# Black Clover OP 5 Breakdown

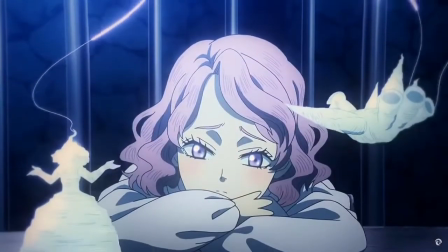but we have you know gray chasing after charmy we have this shot of young vanessa when
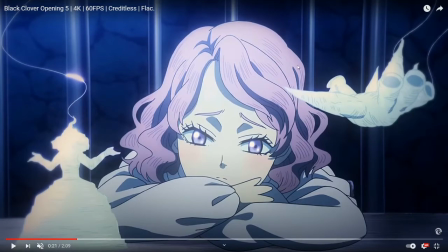she's caged up in a fairyland and so once again another kind of illustration of a character who's really feeling
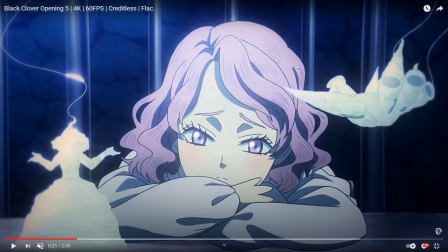down on their luck and then this is a way of just portraying vanessa's past and I really like the the bars in the background because it really does make her feel caged
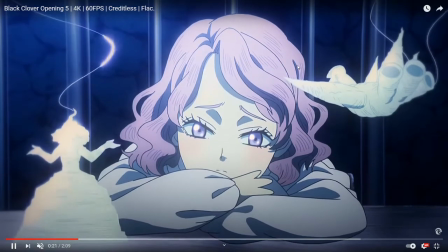which I mean she literally was so really
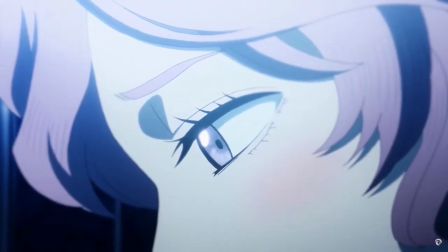cool imagery and it's just kind of like this reflection of the past which you
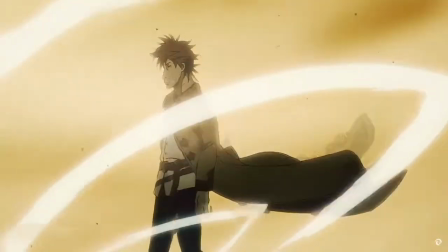know both Finral and Vanessa go through then we get a shot of this guy whose name
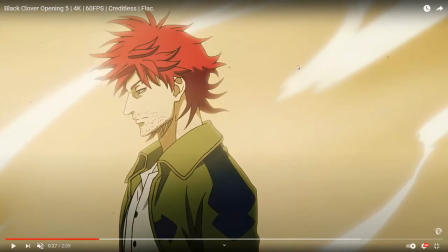I forget and didn't bother to look up because he's only present in this arc this is Asta's mentor he's the one that taught Asta how to use his
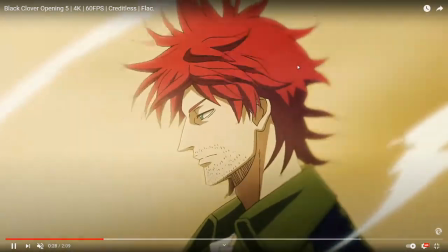sword and he goes with Asta to the fairyland then we get a
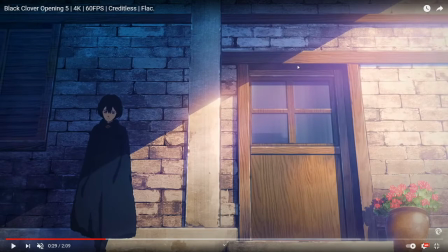shot of this lady she's leaning against the wall she's the one who was initially betraying Asta's master she was uh yeah she was betraying him and then she kind of has her
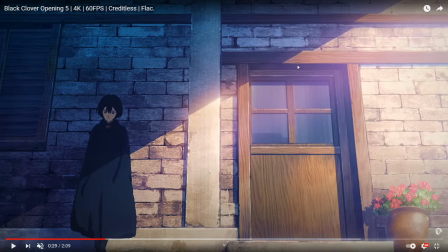own little redemption arc which is really cool but i think that's why she's in half shadow here is because she's got kind of a dark past that she's dwelling on once again as you've noticed this is an opening that's very prevalent that she prevalently shows how
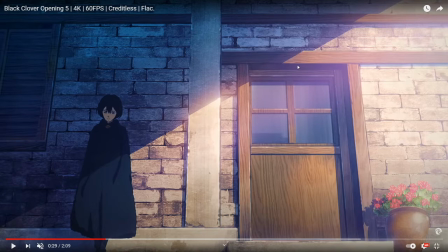depressed everybody is or just kind of their more negative emotions which i really appreciate um
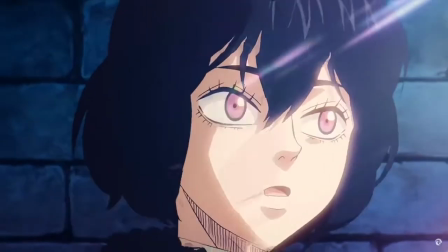because it's still a hyped anime which you'll think oh i didn't even remember
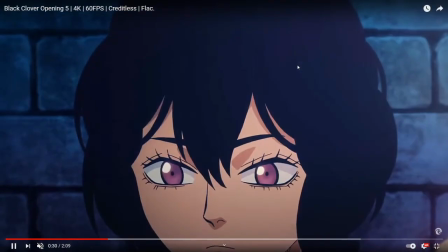that that scene where uh she's turns and faces the sun and
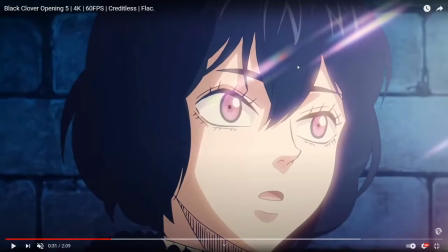i almost want to say that this sun could also represent asta because if you remember asta was baked in sun so either it could represent asta or it could represent hope which that could also be that could really
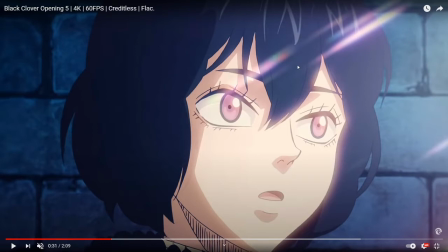be the the theme of light in this opening is the theme of hope because asta isn't looking at the sun in the beginning and then he does later on and here she's in shadow she's
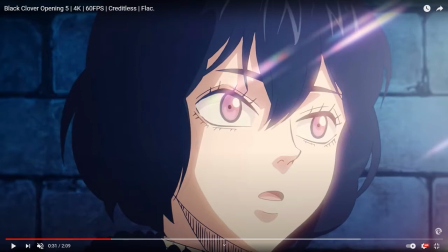not in hope and then she looks towards the sun i'm actually kind of liking that more i'm the more i think about it the more i think it is gonna the lights about
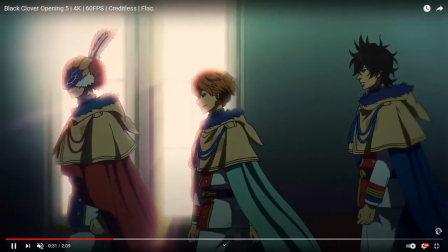hope so we go on then we've got the shot of
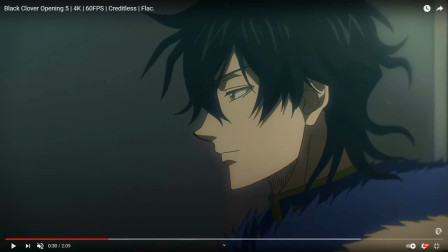uh yuno walking with what was that long dress and vengeance
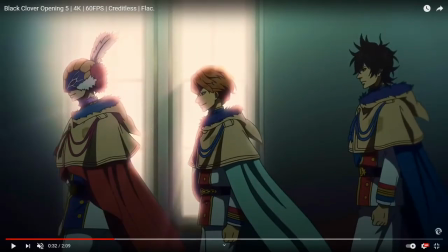yes longers and vengeance so here here's what's interesting so there you can see that they're walking in front of this window which uh i guess like i said if i want to
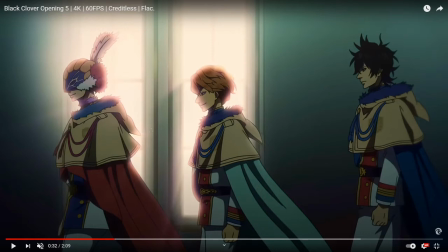keep with the theme of hope uh they're shadowed as in like uh they're they may be the bringers of not hope okay that does
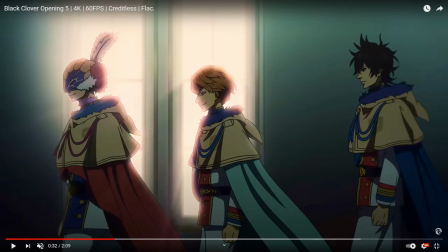sound kind of clunky but um as even in this shot if you see uh longress and vengeance are the ones that are engulfed in this light whereas you know is still off to the side so
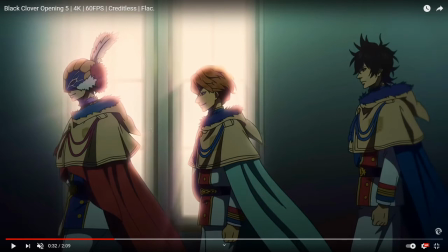basically this could kind of this could also i guess foreshadow uh basically vengeance and longress turning into elves or their elven sides it could also reference their dark sites that are that really come up
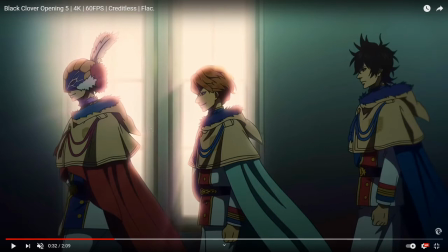towards the uh you know that kind of tournament arc followed by